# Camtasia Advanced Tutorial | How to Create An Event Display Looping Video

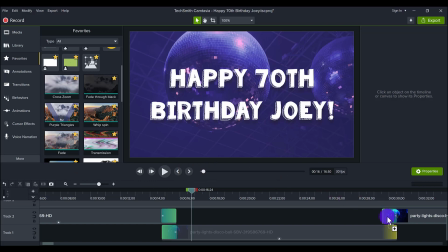[8:15]
So I put fade, and then I put fade, and then it becomes a seamless transition, right? Much more smoother, less harsh. And so once I did that for the first two, I basically copied it,
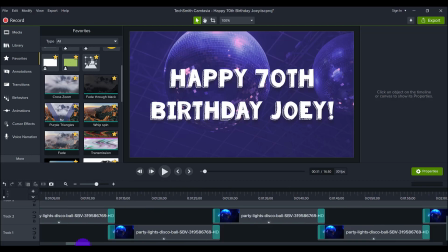[8:33]
and then I pasted them, and I just continued copying and pasting, copying and pasting, copying, pasting, until I got to the length that I wanted to.
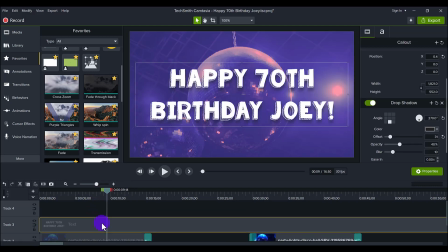[8:41]
Last thing here is the text. Now, this can be like a logo, a picture, text.
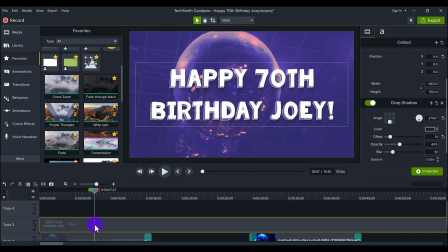[8:50]
I specifically wanted text because, you know, I wanted something playing in the background. This was my dad's 70th birthday, so I wanted this, you know, to be in the background. You know, if we didn't have it, then it would still look cool, right?
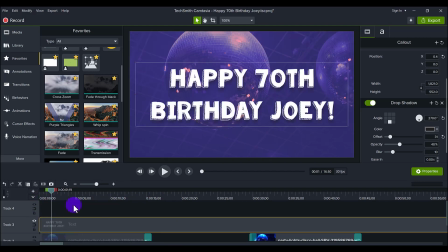[9:05]
But I wanted it to be branded as the, you know, happy birthday to my dad.
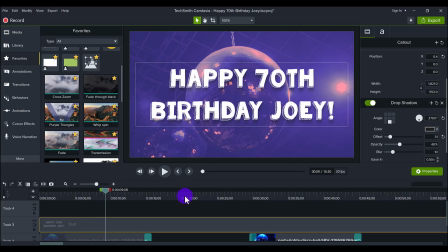[9:11]
If you are having text, you want to make sure to choose a thick text, because especially if it is going on a projector screen,
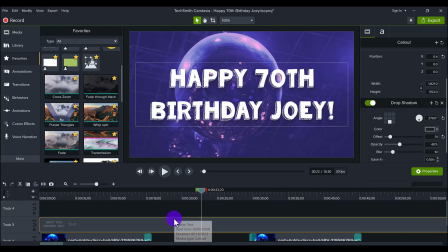[9:19]
I wanted to choose a font that has a little bit of like a 3D effect. So this font is called KG Summer. And it's one of my favorite fonts. As you can see, it does look like it has like a 3D effect going on.
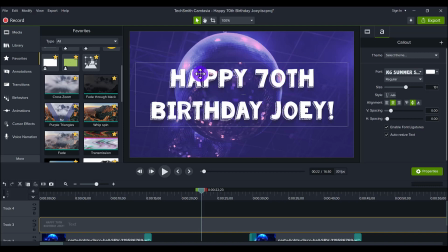[9:37]
And even with these, you know, the cross hatching here, you can see the background through it, which is what I like. And so, like I said, you want to make this font really big. And, you know, I placed it, I liked it like this, have it go across the screen.
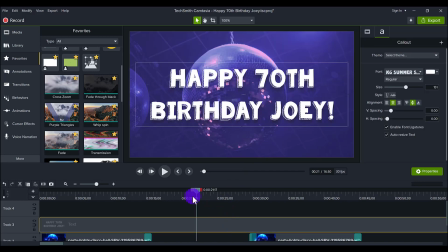[9:52]
You can place it however you'd like. you know, everything, every choice you make here is a stylistic choice, whatever you think looks good.
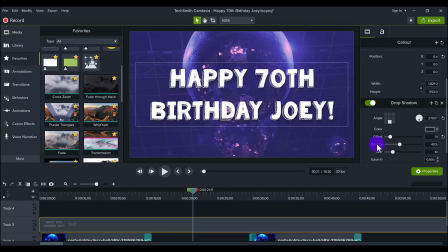[9:59]
I thought that this looked good. And another thing that I added with the small details is a shadow on the text. So if I turn off the shadow, you can see it's like this, it's more flat. But if you add the shadow, it seems like it's, you know, it has a little bit more of a dynamic range.
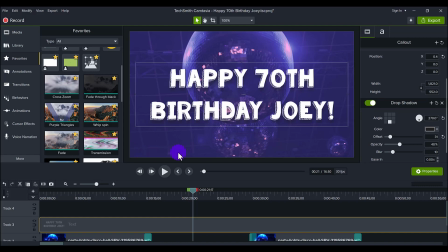[10:18]
It looks a little bit more like it's popping out. And it's the small details that make the entire look of the video. So again, the drop shadow is in my favorites right here.
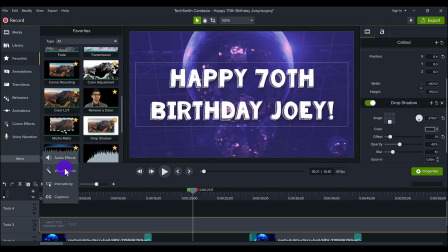[10:30]
You can find it in the visual effects tab. If you don't see it here, click the more tab, head to visual effects, and then you'll see the drop shadow.
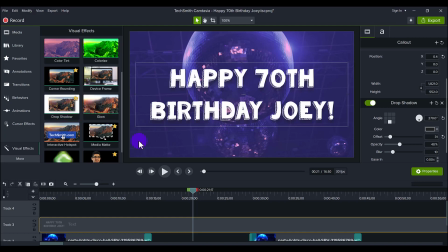[10:41]
The drop shadow, you know, definitely made it look really cool, and it made the text stand out. And so I just made that text and I extended it for the entire duration of the video, which was like 16 minutes 30 seconds.
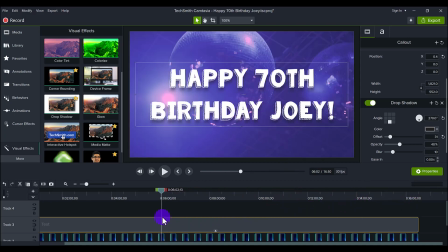[11:00]
And then that just went on top, and then just this whole thing just plays and plays throughout the entire event.
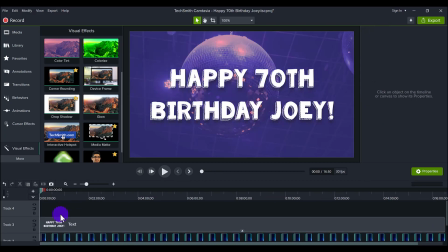[11:07]
And so that's how you make a really cool event video that can be displayed at your party, at your event, in a continuous motion.
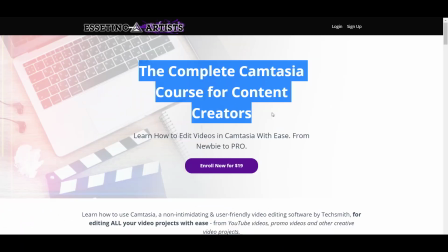[11:15]
Hit the thumbs up button if you've enjoyed this video. And if you want to fast track your Camtasia learning, I highly recommend taking my Camtasia course.
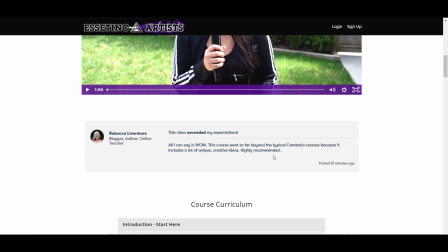[11:24]
It's 9+ hours of just all Camtasia. And if you want to get really good at it, I highly recommend taking my course.
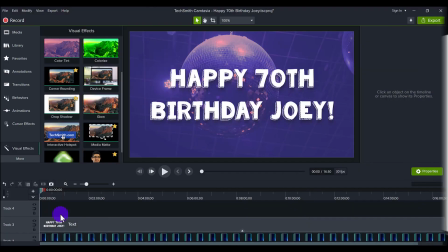[11:32]
Link for that will be down in the description below. Thank you so much for watching, and I'll see you in the next video.